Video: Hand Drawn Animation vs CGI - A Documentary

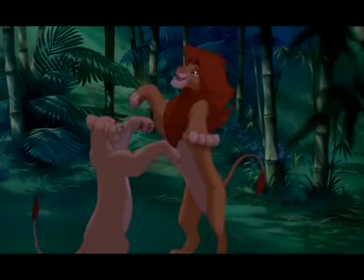(0:40)
With technology forever evolving, it appears that animation is at the best it's ever been.
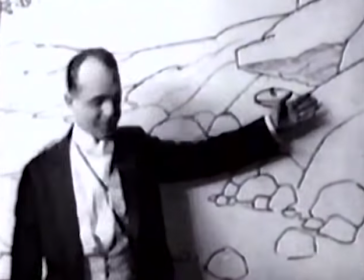(0:45)
So the question lies, can it evolve any further? Animation began in 1914 with the first animated cartoon by Winsor McCay, a comic artist.
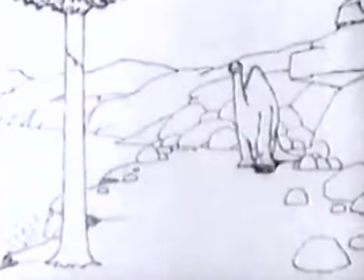(0:55)
His work, Gertie the Dinosaur, was one of the first successful fully animated cartoons and featured over 10,000 frames.
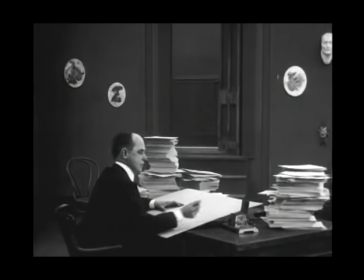(1:02)
McCay enlisted some help from his young neighbour and it was a lengthy process.
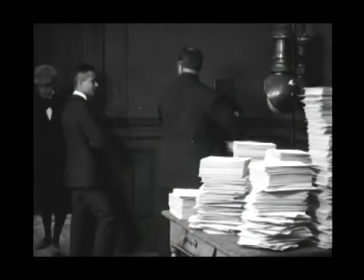(1:07)
Fitzsimmons, the neighbour, traced backgrounds onto rice paper, whilst McKay drew an unthinkable number of drawings of Gertie.
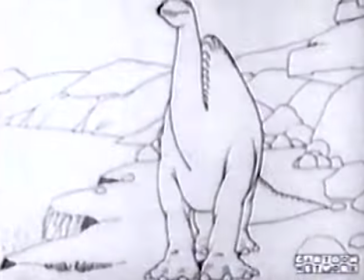(1:14)
The drawings were inked and mounted on cardboard for registration. These were then checked using a specific machine and filmed with a film camera.
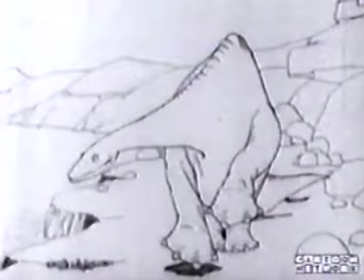(1:23)
This gave the allusion to moving pictures which astounded audiences. However, many people were inspired. One of these being the iconic Walk Disney.
now your host Walt Disney most of us are inclined to think of the animated cartoon as a modern invention like the airplane or the automobile but
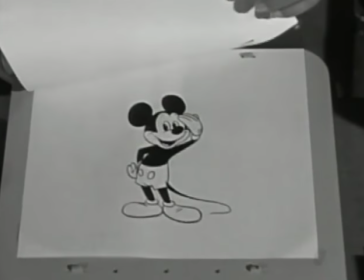(1:48) actually the idea of imparting life and motion to still pictures is as ancient as man himself but in our time we've seen this dream come true the
animated drawing has matured and has taken its rightful place among the fine arts In 1928 Walt Disney was responsible for Steamboat Willie,
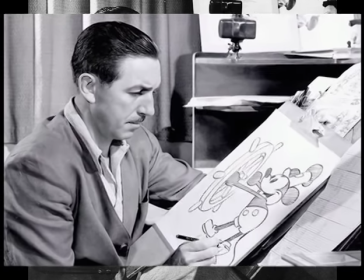(2:07)
the first animated cartoon to feature sound. Using the same method as Mackay, he drew on rice paper on a light table to see the previous image.
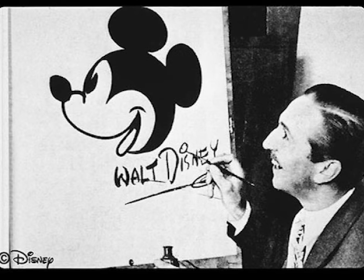(2:17)
This was the birth of Mickey Mouse and started the animation revolution.
Steamboat Willie.
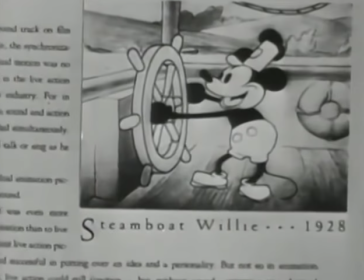(2:23) This was also the first public appearance of Mickey Mouse. Audiences were astonished to see drawings apparently making their own sounds.
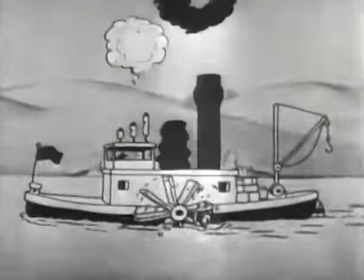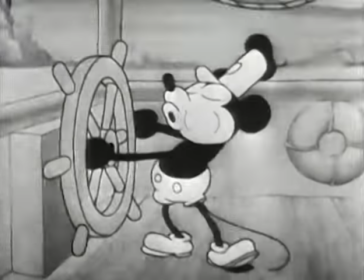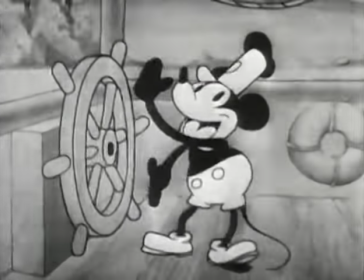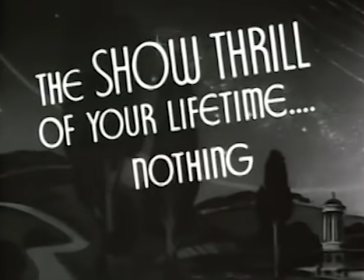(2:50)
After the success of Steamboat Willie and other animations,
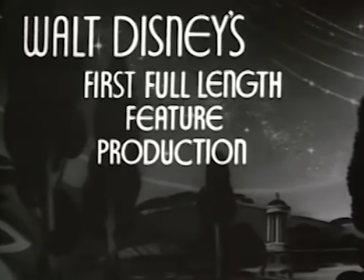(2:53)
Disney went on to succeed in creating the first fully animated feature film using the same process as McKay.
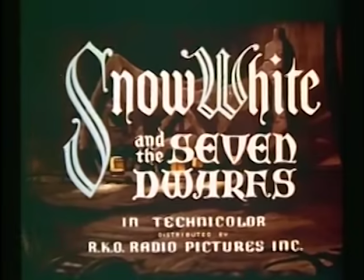(2:59)
A number of years before, Snow White and the Seven Dwarfs used hand-drawn animation to bring the fairy tale to life.
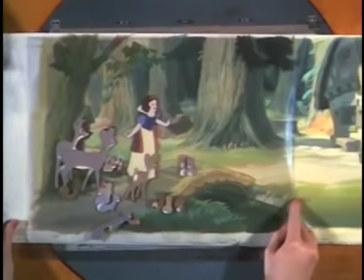(3:05) More than 250,000 paintings like these were created by Walt Disney and his staff of artists to make the most daring adventure in the history of motion pictures.
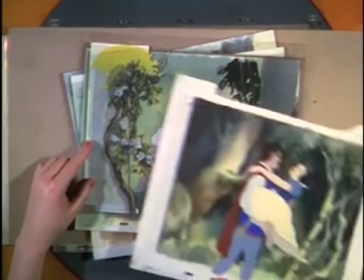(3:14)
Disney continuously followed this example up until 1989 when
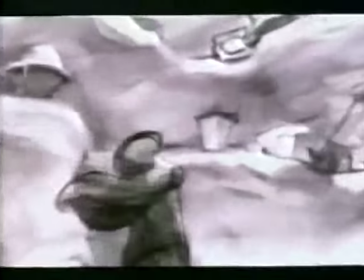(3:19)
The Little Mermaid was the last Disney feature film to utilise hand-painted cell animation.
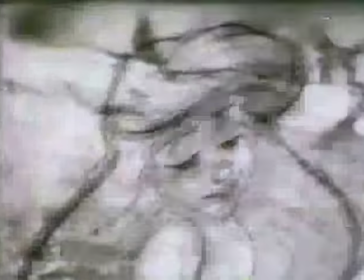(3:25)
It was also the first to use the newly developed process computer animation production system.
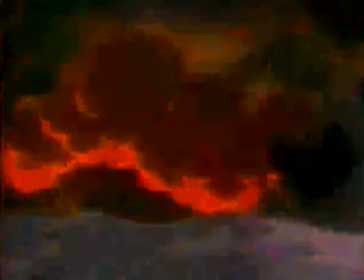(3:30) The Little Mermaid comes alive with excitement.
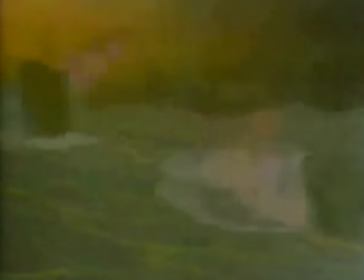(3:33) The story of Ariel, a sea princess who longs to be part of the human world and falls head over fins for a handsome prince.
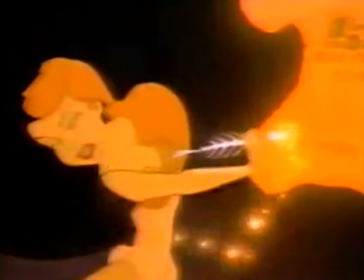(3:41) Hoping to win him, Ariel strikes a bad deal. with an evil sea witch trading away the one
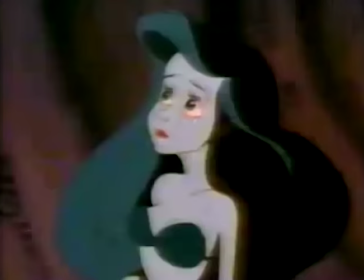(3:47) thing the prince loves most about him in return for a chance to be human too.
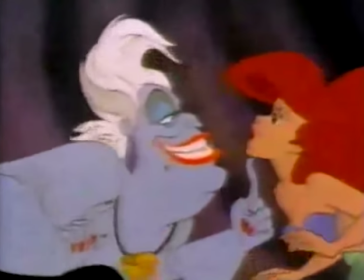(3:52) What I want from you is your voice.
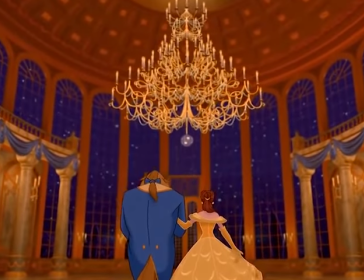(3:57)
In 1991 Disney released Beauty and the Beast which features sequences using computer generated
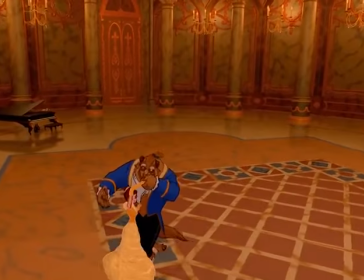(4:03)
imagery during the ballroom scene which allow dramatic camera moves on the animated characters as they danced.
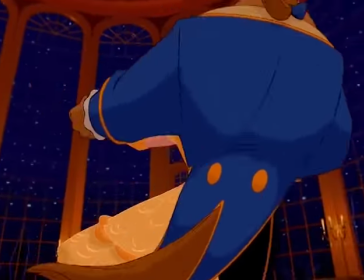(4:09)
Also we see the two main animated protagonists dancing.
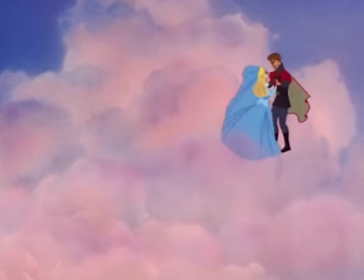(4:13)
However, these scenes have foundations within the hand-drawn animation classic Sleeping Beauty.
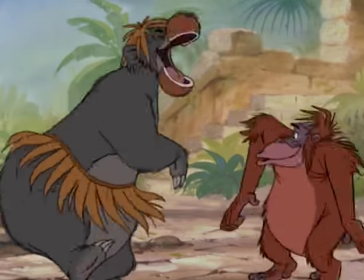(4:19)
According to Lloyd Norman, a Disney legend having began working with them during the production of Sleeping Beauty,
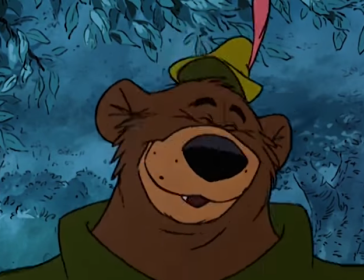(4:25)
the idea of recycling scenes was all down to Willie Riverman, who directed The Jungle Book, Robin Hood,
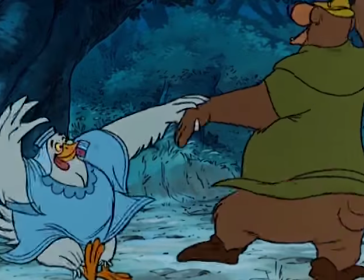(4:30)
and many more. Riverman knew it was much harder to redraw scenes instead of imagining new ones, but this was his way of playing safe.
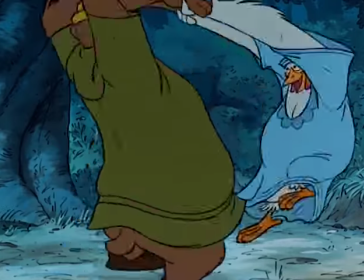(4:38)
These scenes worked before, so surely they would work again.